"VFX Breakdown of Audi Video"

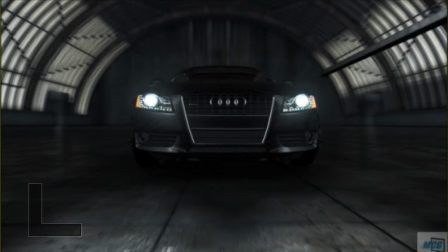0:01 Hey everyone, it's Cody Martin from Martin Computer Graphics, and this is a visual effects breakdown of an Audi video that I posted earlier in the week. The whole purpose of this video is just to break down not all,
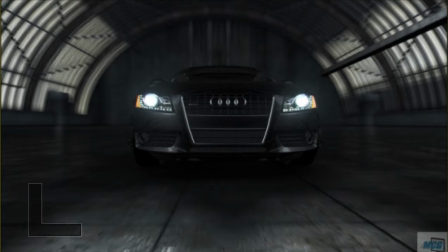0:15 but at least some of the more major steps in producing, in compositing rather, two CG elements into something that looks and feels like a realistic piece of film. Now, as you can see here, this is a snapshot of the final
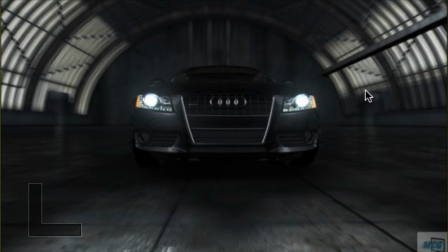0:36 project here, with all the effects and compositing done and put together into one piece. But what I want to do is show you how it actually starts out, and like I said, I'm going to show you the various major steps that get it to this point, because it doesn't start out this way.
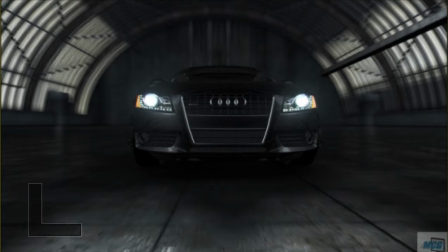0:54 I use a compositing software and I build it up in different render passes and layers, such as diffuse, reflection, specular, occlusion, and even add some extras of my own just to give it that realistic feel.
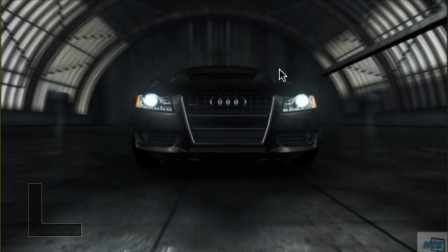1:09 For example, the glow around the headlights themselves, I actually used roto shapes for that, and took down the opacity on just a white shape to give it that nice glow, which the white shape
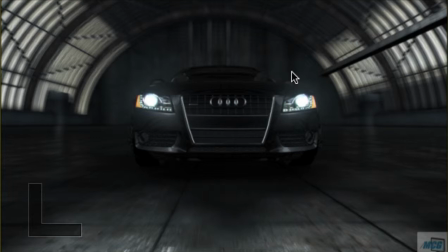1:26 actually came from the matte painting of the Audi. So I just took that square and diffused it and blurred it a little bit, and that's what gave it that kind of glow. And same thing with the headlights here at the bottom, which I'll go into more detail with them,
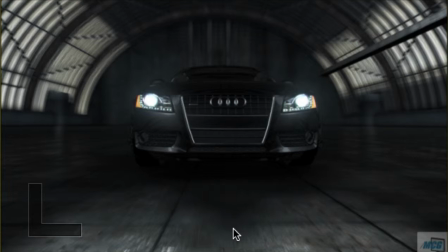1:42 but they were also similarly done with roto shapes and some other interesting tricks. Okay, so I'm going to start it from the beginning now.
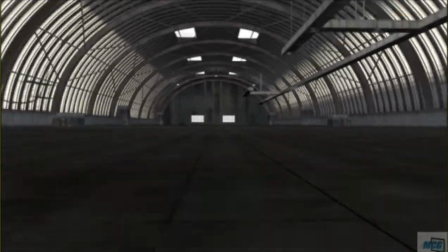1:52 And right here, this little clip here is just the airplane hangar that the Audi is driving down.
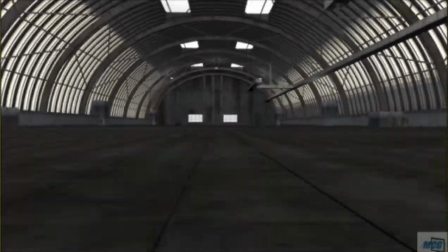2:01 This is the basic model. It is textured, but this is just the 3D model with just the texturing on, and that's it.
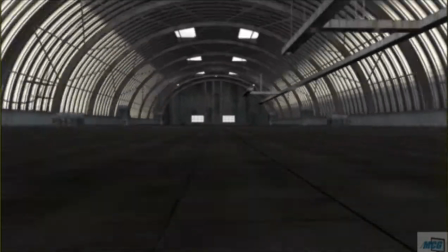2:09 Now, as you can see here in this, I'm going to freeze frame it and show you
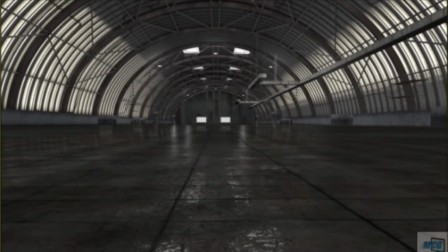2:15 what happens when we add the reflections and the specular onto it.
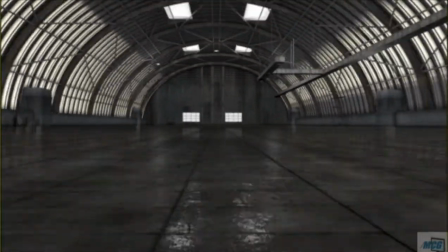2:21 Now, as you can see, this gives it a lot more realistic feel,
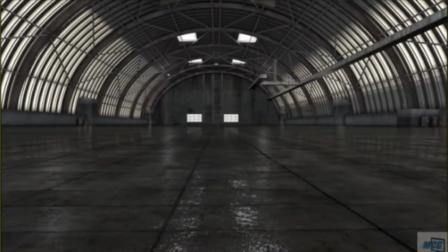2:25 and yeah, it gives you some of the elements that you would normally see in something that's realistic,
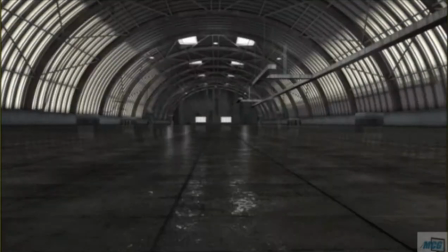2:33 because you're going to get reflections off of the floor,
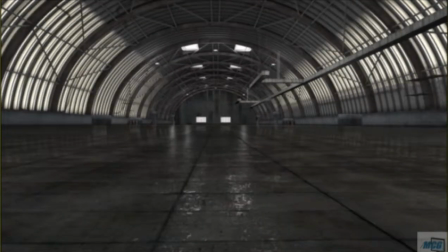2:36 because as we know, cement and metal tend to reflect light, and as well as other things.
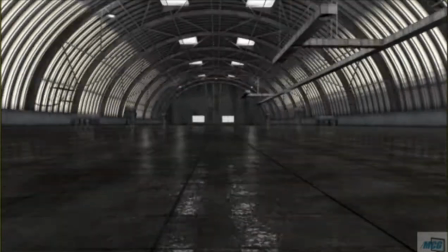2:48 And then right here, now there's one thing I actually forgot to mention.
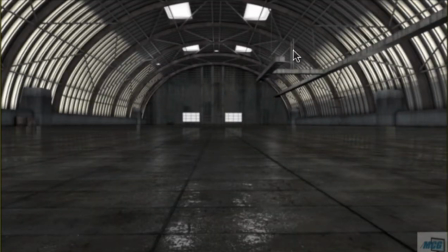2:53 If you notice, you can physically see all of the shapes. You can see the rafters, you can see the skylights, you can see them in precise detail the entire time that they're moving.
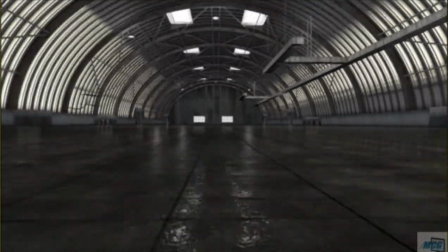3:07 Now this seems okay, it may look good, but unfortunately it's not very realistic.
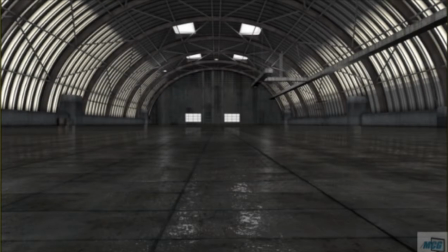3:13 If something is moving at a high speed, our eyes can't track it that fast.
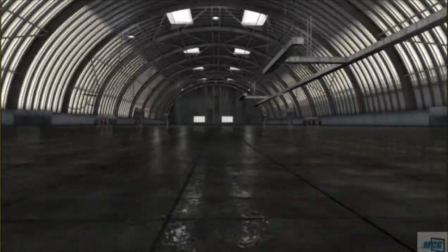3:20 So it tends to blur together. This is something called motion blur, which to have any good motion in CG,
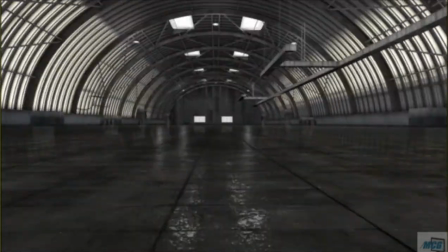3:28 you have to add artificial motion blur to it to get that realistic look to it.
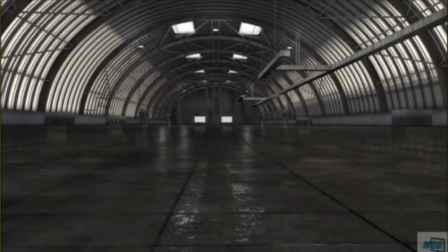3:33 And that's actually what I'll be doing here in this next freeze frame. You'll see me add the motion blur.
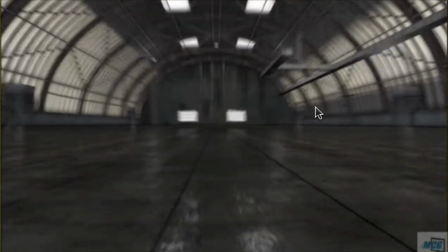3:40 Now there you can see it feels more like it's moving at a high rate of speed.
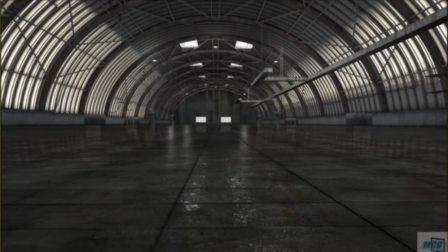3:44 Now I will say this right here is not true motion blur.
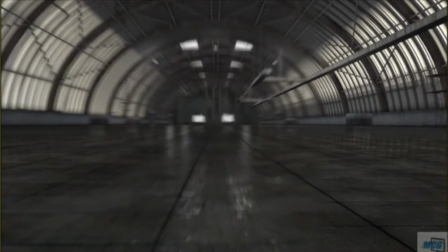3:50 I did use a cheat for it in the compositing program, which is just to blur the image itself.
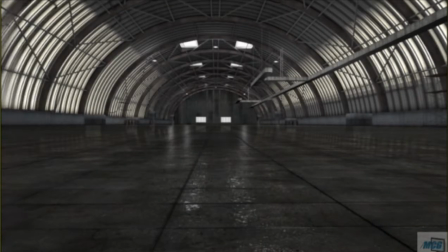3:58 I just used an optical blur on it, which really just, as you can see right here, it just takes away
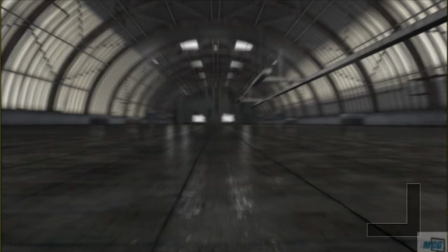4:07 that definition and the sharpness of the image.